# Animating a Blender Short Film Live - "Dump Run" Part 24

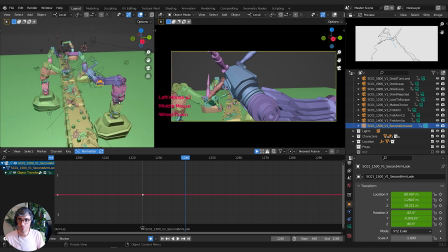[12:29]
Let's try doing like just moving out. So let's turn on our handles. I like to have the handles turned on so I can see easily like the direction that I want to go. So I can grab this X direction, except we're on local. So I just need to switch that to global so I can really see it.
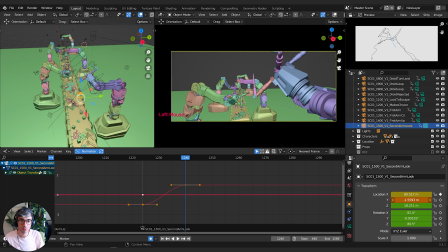[12:47]
So we want to go on the Y over like this. And then yeah, maybe X forward as well. And down. And also do a little pan.
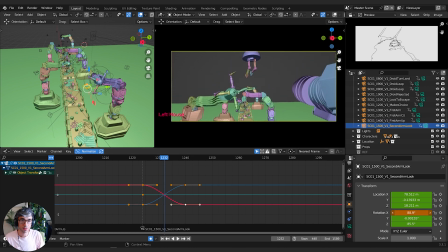[13:05]
And let's do the tilt up to keep him in frame. Let's lag that tilt up a little bit so he goes like the camera's trying to follow him.
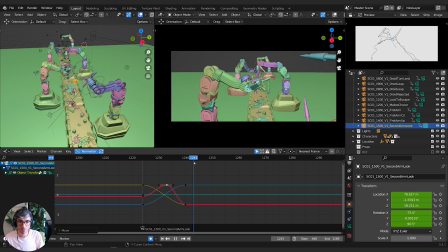[13:21]
And then it'd be good if we had like a little dip down. So like bring it down just a little bit and then correct back up like so. A bit too much.
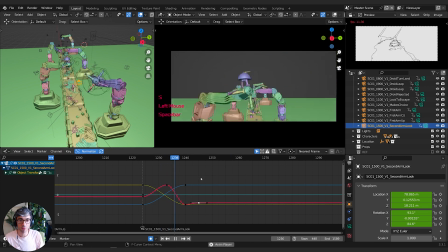[13:38]
Just scaling that keyframe so the handles stretch out so it's a bit smoother.
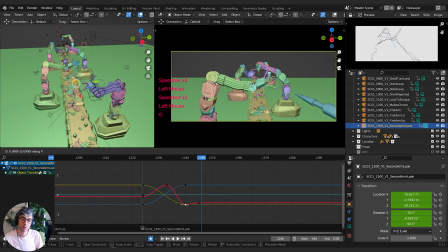I'm just going to delay it. Down and up.
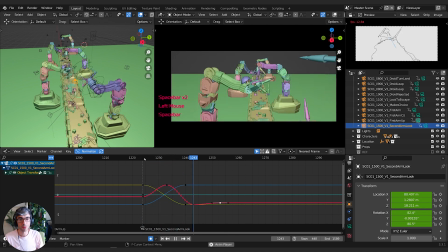[14:07]
I'm not going to be on it this long, but see how it looks in context.
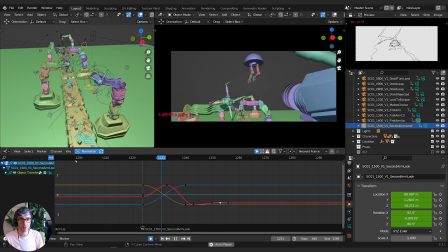[14:13]
So he throws. It's a bit too chaotic. So one of the problems now is that this thing is not in frame very long at the beginning. So it feels like a bit of a flash frame.
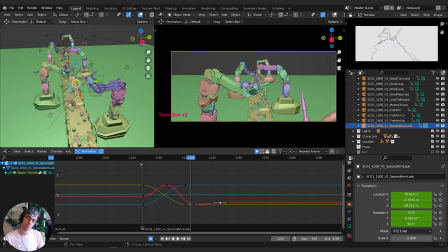[14:31]
It's kind of there so quick and then it disappears. So probably want to come back a bit more on the X. So let's just come back like this. Reframe a little bit.
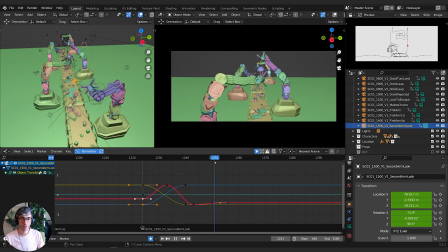[14:51]
It's nice kind of pushing forward. Maybe we could push forward continuously. Like go even further to like this point. Maybe even down a bit. See what that looks like. That extra keyframe. So I'll open up the channels and I'm going to look at the X location.
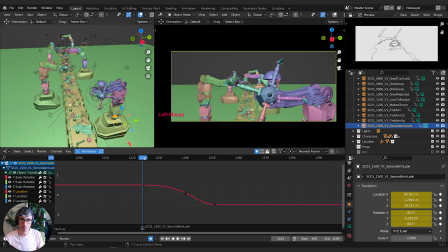[15:11]
So it speeds up and slows down. Let's see. It's a bit too much. Let's make this linear. It's just a constant rate. Then let's grab this one and grab X. We'll just drag it out and slow it down so it's not traveling forward so fast.
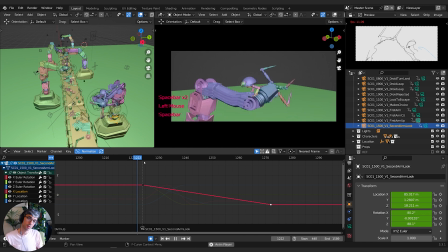[15:30]
It's kind of just a suggestion.
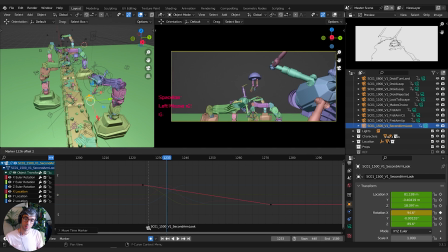[15:41]
And I think maybe we need the cut a bit later. Yeah, I think that looks a little bit better. Seeing him leave there.
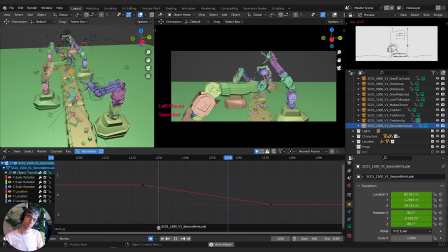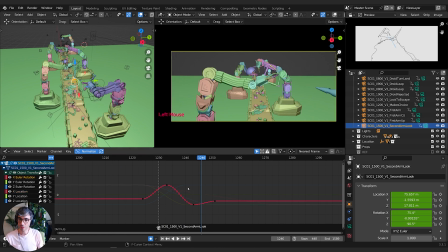[16:07]
I'm feeling the camera like dip, that rotate on the X here. Now where we go down, it's a bit too extreme.
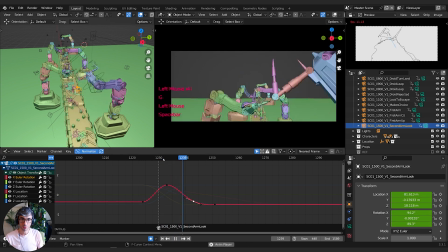[16:15]
So I'm going to ease that off. So it's more of a gradual.
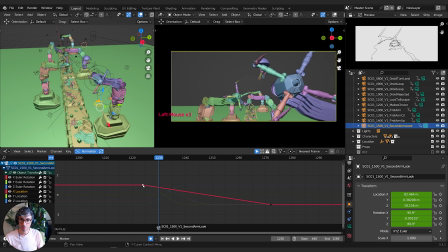[16:30]
And now we're back to, I feel like that same problem is going on. I'm going to move this up.